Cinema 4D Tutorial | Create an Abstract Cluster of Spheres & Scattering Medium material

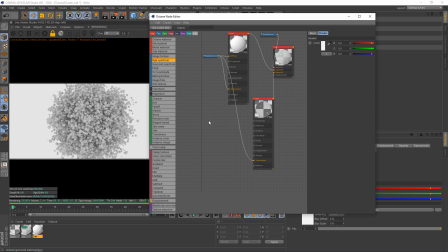464s
We'll duplicate that a couple more times we'll use scattering medium I'm gonna leave the density quite high somewhere around 95% and we're gonna let the light be the controller for the density so we're gonna instead
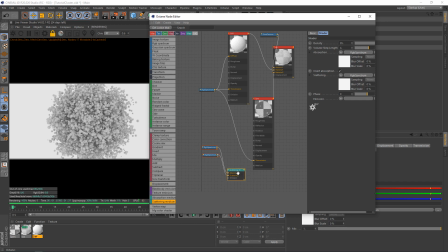482s
blast the lights up quite intense and because we've got the scattering medium it will still go through the volume, the material. So then we'll hit fake shadows on that.
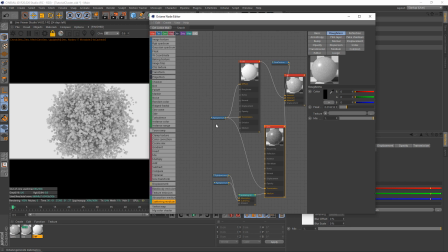499s
We'll put a roughness just a little bit and we can just for good measure pop the scattering medium in there and we'll leave that there just now and we'll put both of these on there.
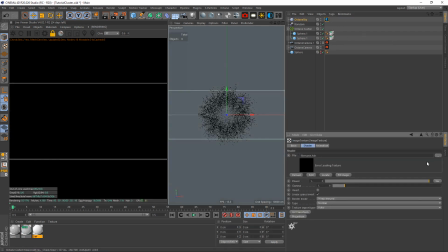514s
So I'm going to pop in a HDRI and this here was the exact
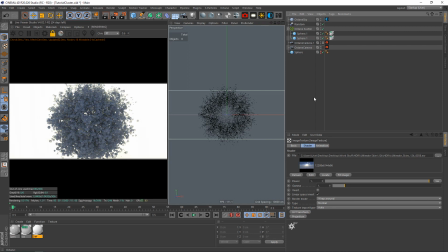519s
HDRI used in my original scene which is from Ultimate Skies and I would suggest using a sky and as you can see we're getting some nice scatters here which is what we want. It's maybe a little bit too much so we'll mess with that in a second.
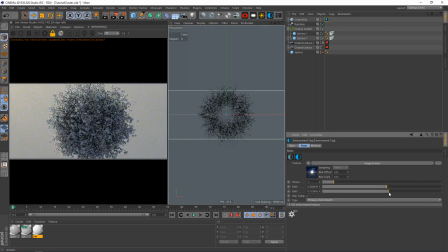538s
And I made sure that it was mainly grey visible, white and grey.
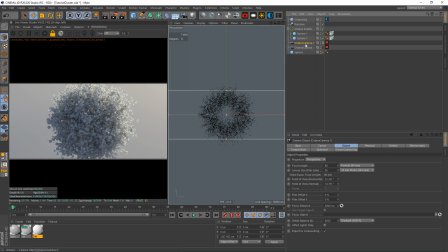547s
Off to the side there. Now I'm going to duplicate this and we're going to start moving and inching a bit closer.
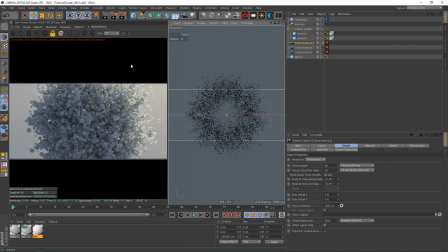556s
What I will do is save this as an increment for you if you're purchasing the project files so you can dip between them. And we'll start inching closer here.
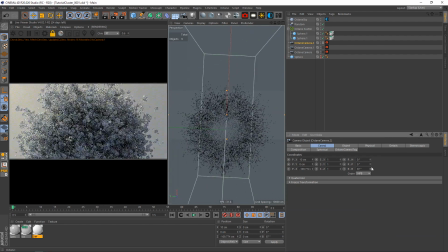565s
We'll come up on the side a bit and tilt my camera way sideways to 90.
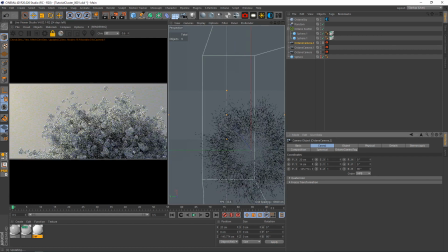I am going to try and mimic the shot I had. So something a little bit like this.
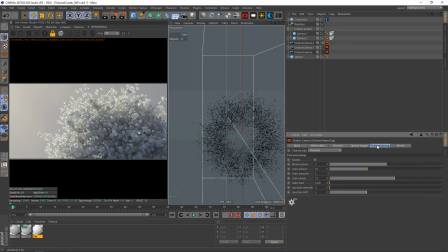589s
And for the imager, I did your usual standard stuff, especially in my workflow.
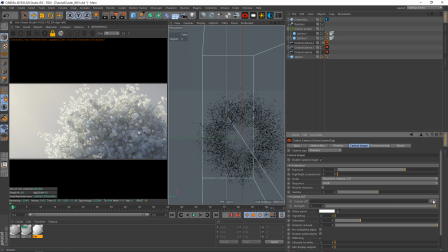595s
If you're familiar with it, you will know I like to work with lots and I like to kind of pre-grade.
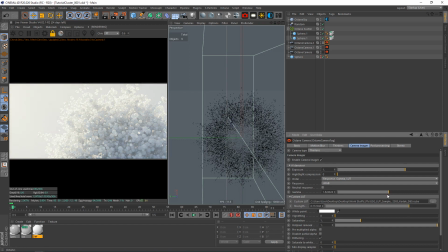602s
So this was the lot I used and I know I used the gamma with about 1.8 and I brought the exposure down a little bit and that kind of flattened out the scene and made it quite hazy which was definitely a look that I was after and if we pop back in
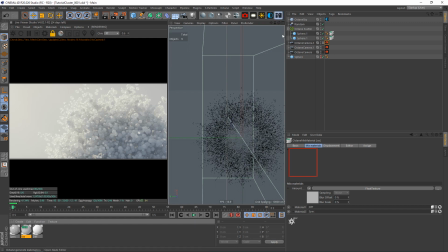620s
here what
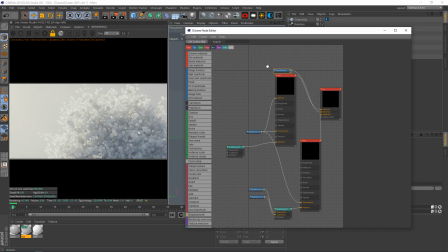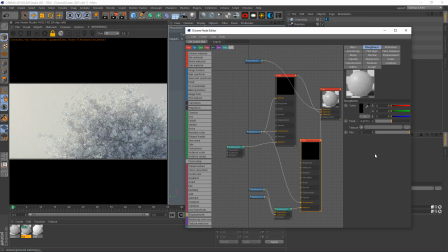629s
we can do is make this a little bit more rough to something like close to
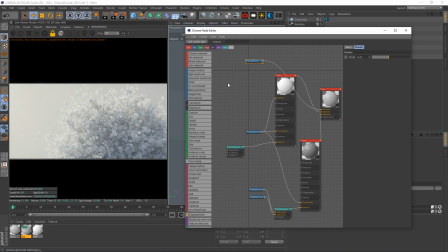634s
0.5 and i think that should be good for now well if we come down to zero and we take a look at the material you can see it's a lot like glass and if we come up
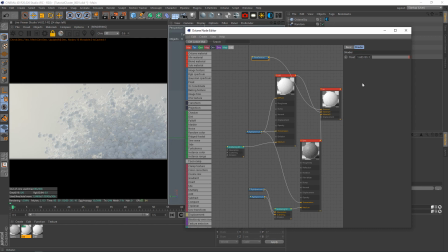648s
to one and we're still getting scattering going on to a very very small level so i might try go a little bit higher here 0.6. I think this might be a little bit more up the alley of what I'm after. I'll stay around there.
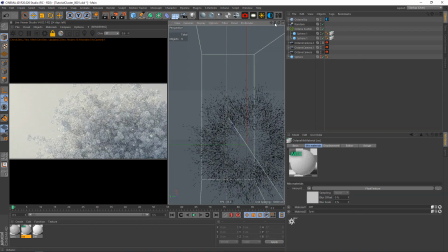669s
Now if I etch in a little bit closer because I like seeing the big spheres. I
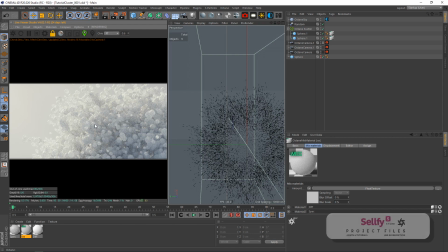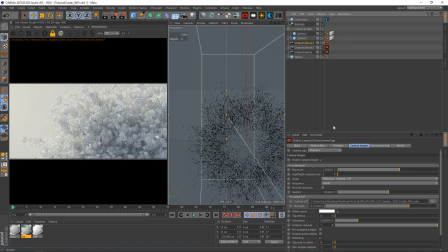681s
think this is a little bit bigger and I'm just going to target and set up our depth of field.
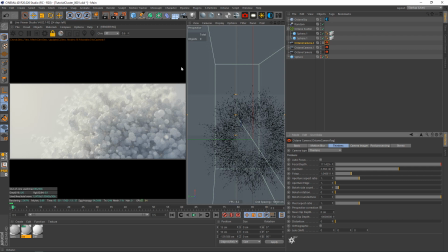687s
And one thing I would advise is to spend a bit of time letting your scenes resolve and figure themselves out because usually with scattering at first it can look quite blown out and you don't always actually see what's going on until
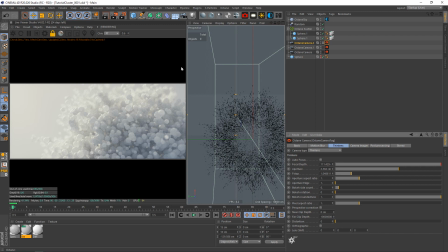702s
you're you know five five hundred thousand samples in so sometimes you've got to sit back and you've just got to observe and look at it and then see what you've made come through and it's definitely quite a vital thing to do.
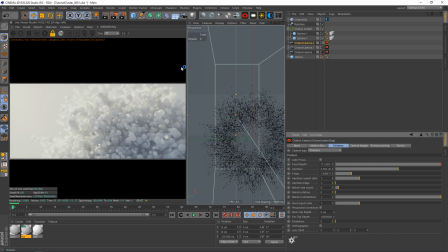718s
Now I did have two lights in the original scene and I used those lights to of course add a bit of scattering and to bounce between a bit of warm and a bit of cold which the HDRI is already doing for us and honestly I didn't get the HDRI in such a good
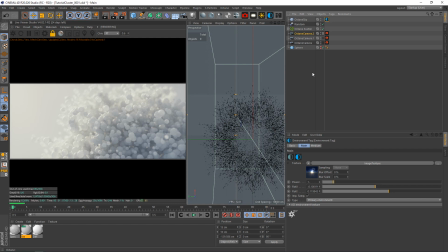737s
position in my original composition to where it gave me this much scattering I had to really measure with the lights.
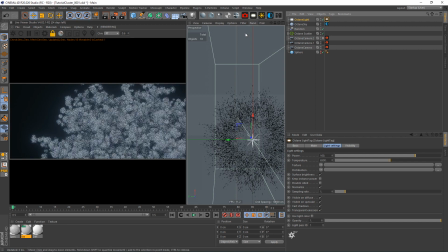744s
Now for the sake of the tutorial I will do a little bit of light work just so
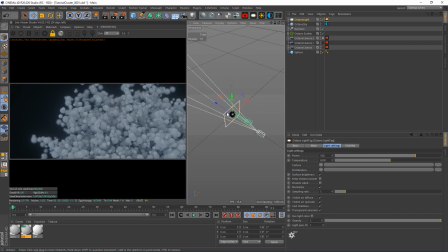751s
you can see I don't want to go off of this fluke that I've got here with the HDRI.
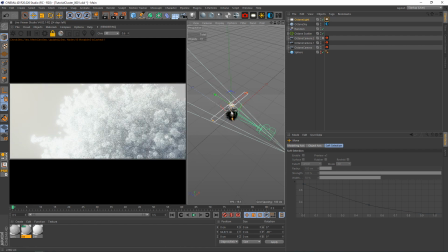757s
So I had a light above and it was relatively thin and it was quite a strip like this and we
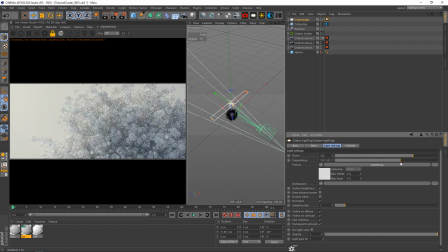766s
had a follow-up map on that and the one above was up around here on the temperature and it was not too intense
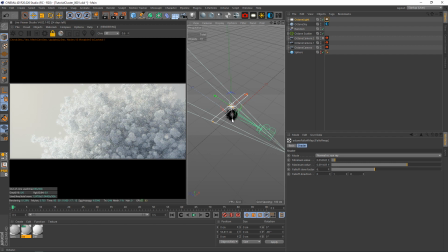783s
but it was intense enough then
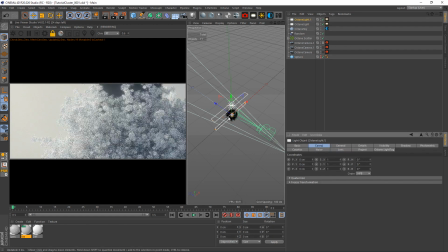790s
if we duplicate that and we reset it i had another one off this way it was around about here and it was a little bit thinner so
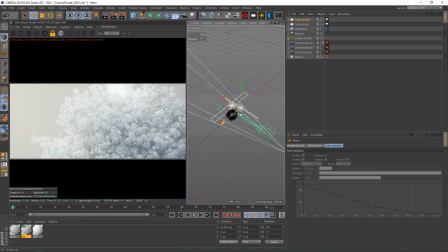805s
you can see this is acting as the top here because i'm 90 degrees in the camera and this one was a little bit warmer
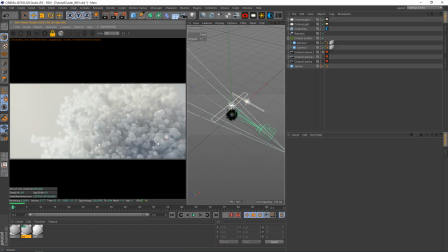811s
and that added some nice variation there i've just let this shot solve itself a little bit so you can see it a little bit more in depth you probably want to turn on adaptive sampling for this because there can be quite a lot of noise because you're dealing with scattering that is honestly all I'm going to go over.
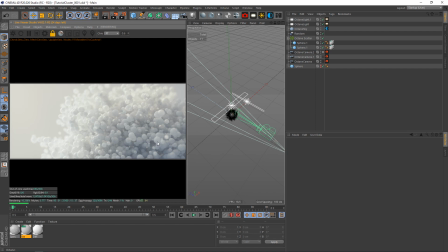828s
If there's anything else you want to get out of the scene, you're just going to have to tweak it and move things about. One thing I want to lay down, which is absolutely vital, is we're using subsurface scattering. And that's a very, very accurate principle to mess with when it comes to lighting. You may notice I made my spheres 0.25 and 0.2.
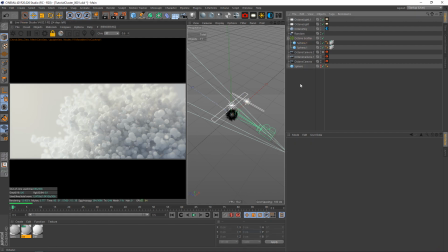845s
Even making those spheres as big as two centimeters, three, will mean you have to double the strength of your lights or double the size or uh double or decrease the distance your light is to the spheres
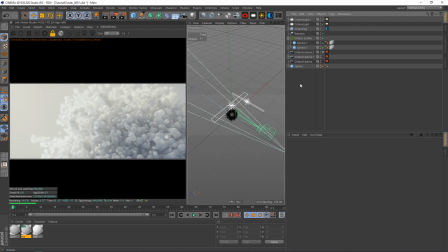862s
by 50 percent if you're not getting the same results as me here do not try to go on your own wing and pay very close attention to what i've done because if you have said i want to make my spheres five centimeters
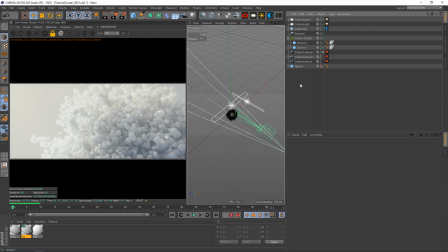874s
and you've placed the lights exactly like mine and it's not scattering the same way or the hdri isn't getting through them the same way make your sphere
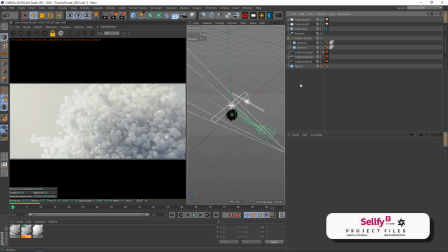882s
smaller make your life bigger make your life stronger i would advise bigger
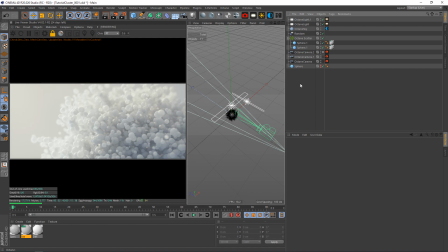886s
over stronger because stronger may blow your scene out your hdri alone if you make the spheres small enough and it should be enough as you've seen here to just get straight through them what is cool here is because we're using a cluster of spheres in an octane scatter is that the ones around the edges here where there's much fewer you
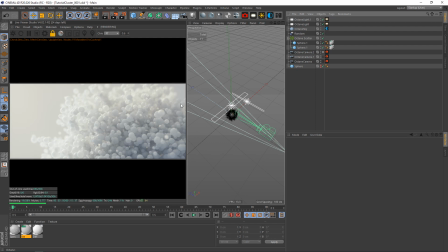905s
know i think there's 12 000 here and of course if you look at our frame and the sphere goes all the way around like this there's there's 12 000 there and there's a lot of them in the middle because we're breaking them apart so the biggest majority of them are in the center of the sphere so in the center the scatter breaks away and it becomes much more dense and they almost just they look like diffused spheres
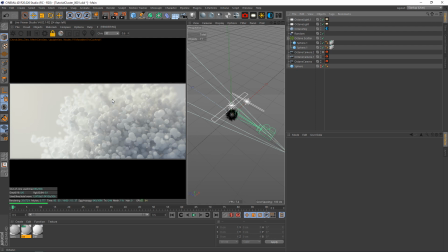925s
and on the edge the light's going through them really really nicely of course we've got the warm light up here we've got the cold light down here so just remember that remember what you're working with.